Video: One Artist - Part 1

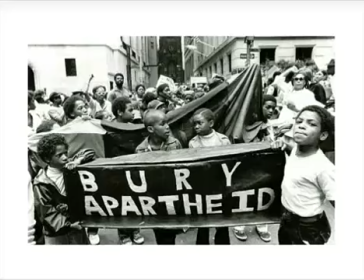(0:00)
In the late 20th century, the South African population consisted of 4.5 million white people who occupied 87% of South African land, which is contrasted by 19 million Africans who occupied only a mere 13% of land.
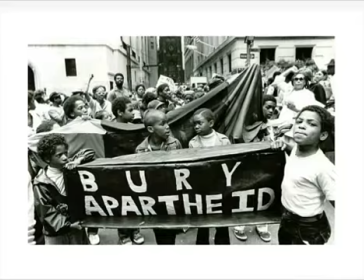(0:16)
It was at this time of great disparity of land, wealth, and human rights that William Kentridge grew up.
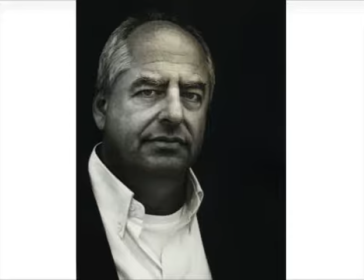(0:22)
It is a time known as apartheid. William Kentridge was born in Johannesburg, South Africa in 1955. His parents were attorneys who represented marginalized African populations, which undoubtedly motivated him to create works of art that empathized with Native Africans.
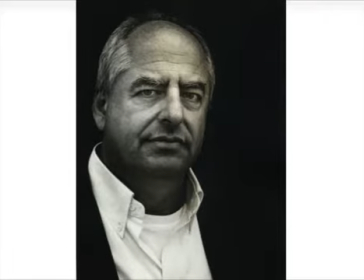(0:41)
As seen throughout my selected piece, Kentridge creates characters and utilizes parallelism to expose the heinous mistreatment of Africans in this time. He has degrees in political science, African studies, mime, theater, and fine arts.
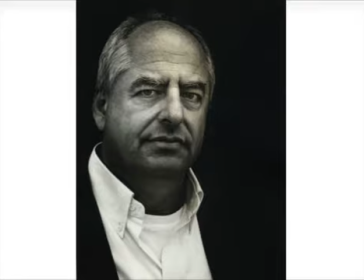(0:58)
His eclectic education is prevalent in all of his works, which encompass several disciplines.
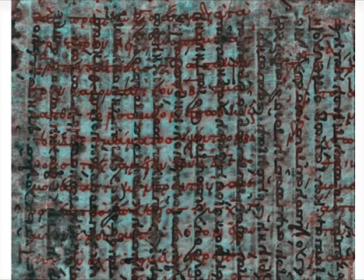(1:04)
I will continue to refer to Kentridge's piece as palimpsest. Palimpsest is a technique used historically by Western European scholars as a means to scrape clean and reuse manuscripts that have previously been used for writing. However, this process leaves behind what is known informally as underwriting,
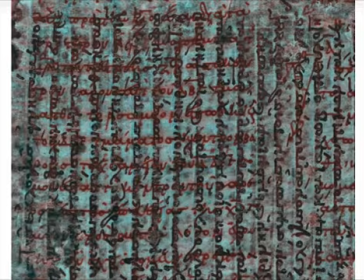(1:22)
which is a slight ghosting of the previous piece as seen in the current slide. I will use the same term, ghosting, to describe a similar outcome in Kentridge's work. Elizabeth Manchester eloquently describes his technique. She explains, each drawing, which contains a single scene,
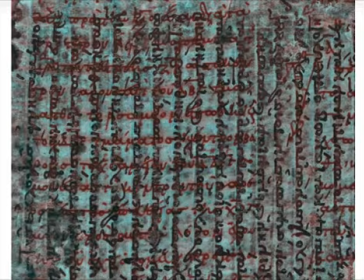(1:41)
is successively altered through erasing and redrawing and photographed in 16 or 35mm film at each stage of its evolution. Kentridge employs this technique in his typical medium of charcoal and pastel on paper. This unique confluence of modern technology and an archaic recycling
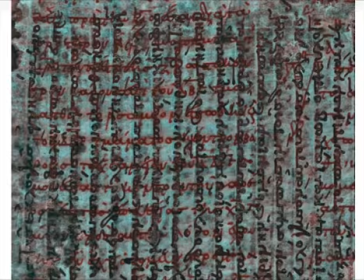(2:00)
process brings life to the themes that Kentridge wishes to unveil.
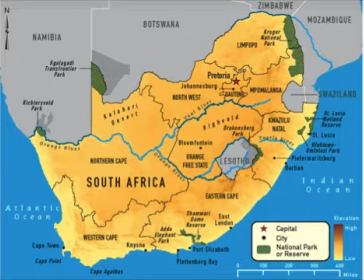(2:06)
To further develop the historical context, apartheid Africa was ruled by the Nationalist Party, which is made up of white men and women who are of Dutch colonialist descent, called Afrikaners. Their emergence in this area came in the 17th and 18th century when they colonized these regions in interest of trade.
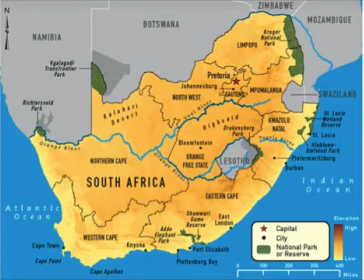(2:25)
These historical details are reoccurring in the 9-part series of short animations that I selected for my analysis, and are the origin of conflict in this region.
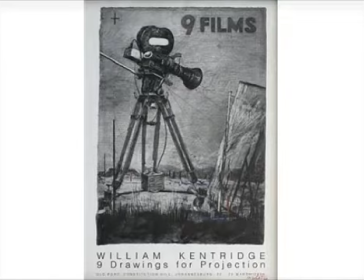(2:35)
This series is titled 9 Drawings for Projection and was organized following the completion of the 9 short films by Kentridge in 2005. Out of the 9-part series, I selected the 5th short film titled Felix in Exile.
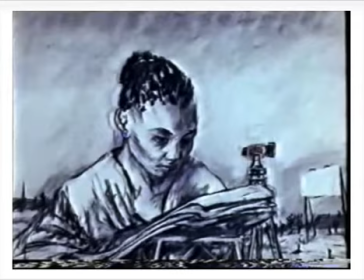(2:49)
Nandi, one of the prominent characters in the animation, is a female surveyor who is African,
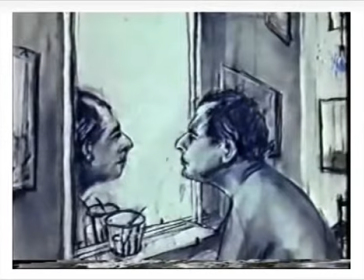(2:54)
and the other prominent character in the film is Felix, who is a white businessman that has a striking resemblance to Kentridge. Kentridge has implied in interviews that he slowly began to recognize that he was portraying his opinion of apartheid through Felix,
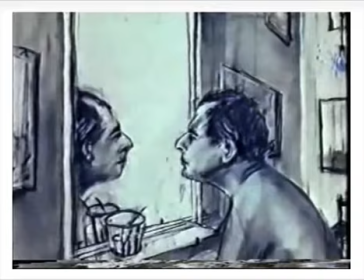(3:10)
which explains the subtle similarity and consistently sympathetic nature of his character.
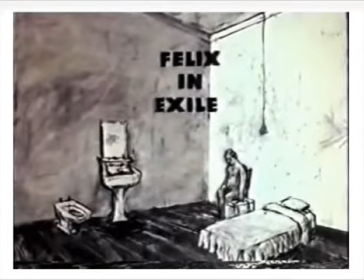(3:16)
Felix in Exile exemplifies the use of line, movement, and contrast to create and portray the themes intended by Kentridge.
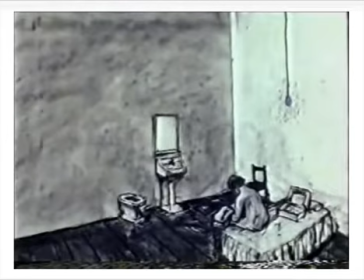(3:26)
The first use of line is to create a sense of depth. The uses of converging lines in the far corner and the compounding element of contrast seen in the shading of the adjacent walls and floor provide the audience with the illusion of 3 dimensions.
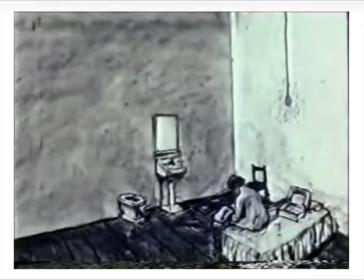(3:40)
Also, the one-point perspective in the various objects in the room, such as the bed, also creates a sense of depth.
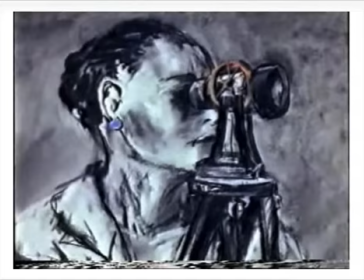(3:49)
Another use of line is prevalent in the emphasis of emotion. The line seen throughout the film is short, deliberate, and sharp, which portrays the serious and solemn truth about this historical time.